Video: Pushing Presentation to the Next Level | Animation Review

Hey, George, thanks for sending this piece in. I really like it a lot. I don't get a lot of these, and it's just nice to have this kind of level of packaging, and it's not just animation, it's an experience. And I really enjoyed taking a look at this, and I have some notes that I think I could probably share with you, so let's get into it. Let's first take a look at what you handed in. I'm sure everyone's curious, and then we'll go from there.
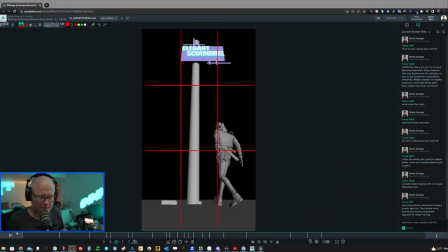if I can get my mouse back. There it is.
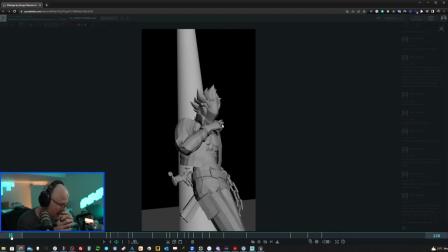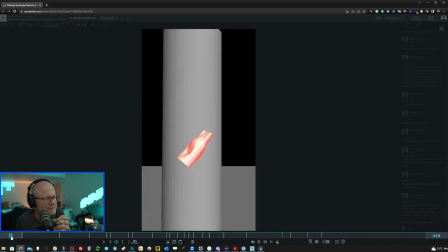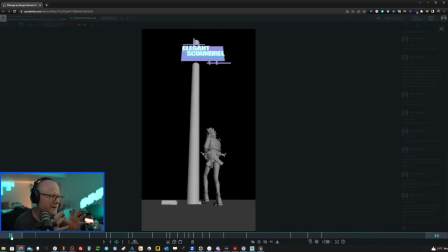A lot of really cool stuff here, like great staging, very dramatic, very...
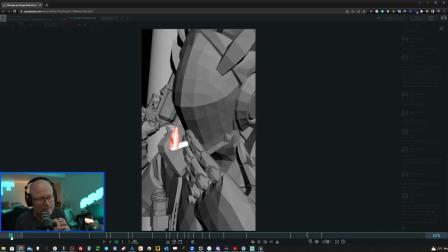There's just so much to unpack and so much to enjoy here. So let's get into the notes, shall we?
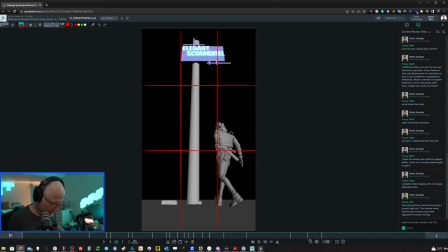So first and foremost, staging and framing. I know this is like an animation review, but I think considering how you're packaging, things that the packaging thing wow packaging this up it would warrant um some notes on composition and i you know i think that these are some of the areas that i think could be better
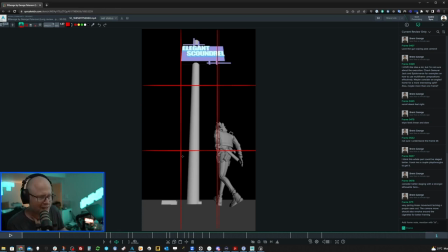never forget about the you know the hot thirds i quickly kind of drew a grid here it's not perfect i know it's a little offset north here but i think when you consider that um you know i think it's always nice to try to use those hot thirds in an interesting way i
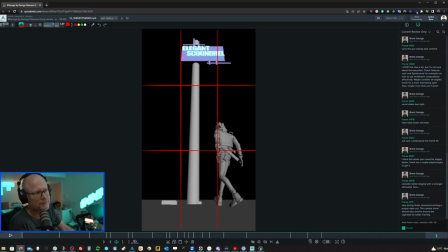really feel like this is this is too north in the frame uh you know but it should be you know it should be probably lining up with i would imagine having this this sign basically like here you know and then maybe his head kind of here and whatever whatever and it may be
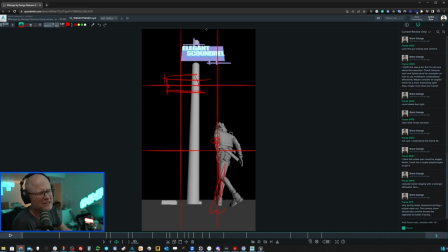having more of an upshot to make that work um just because this feels a little bit too close to the to the top of the frame in my opinion but this is subjective uh to a certain degree so like take that for what it's worth next note i have here is um let me scroll up try
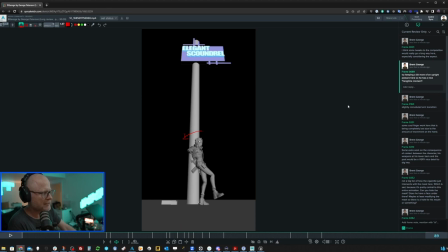keeping a bit more of an upright posture here so he has um some nice hang time when he used when he turns and pivots it looks like he's basically already leaning against the post because there's quite
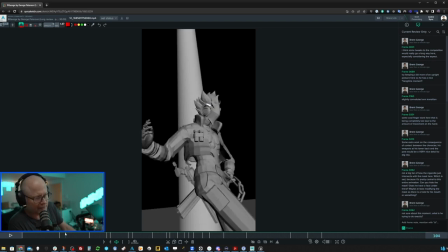a bit of a lean back and so like right here and then
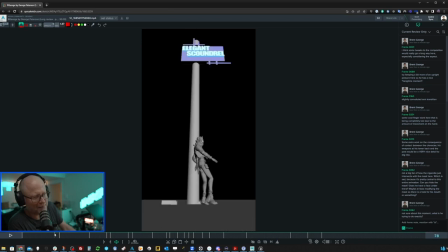suddenly like a fall but i don't really i don't know there's something about it that makes me feel like it would have been a bit more interesting to kind of have like he's already leaning so far back where he could just be twisting and just barely tipping.
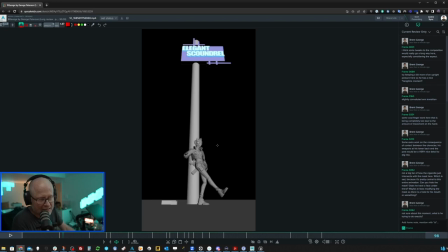And then it would have been a bit more dynamic and he could really kind of like make a nice contact landing with the post, um, a little bit more, uh, dramatic, I think. So little teeny note, it just, I think it's a really beautiful moment that could be even more powerful in my opinion.
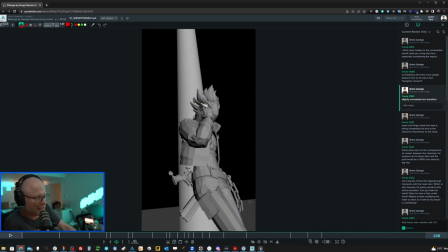Um, slightly convoluted arm, uh, transition. Let's take a look at the way this arm comes up.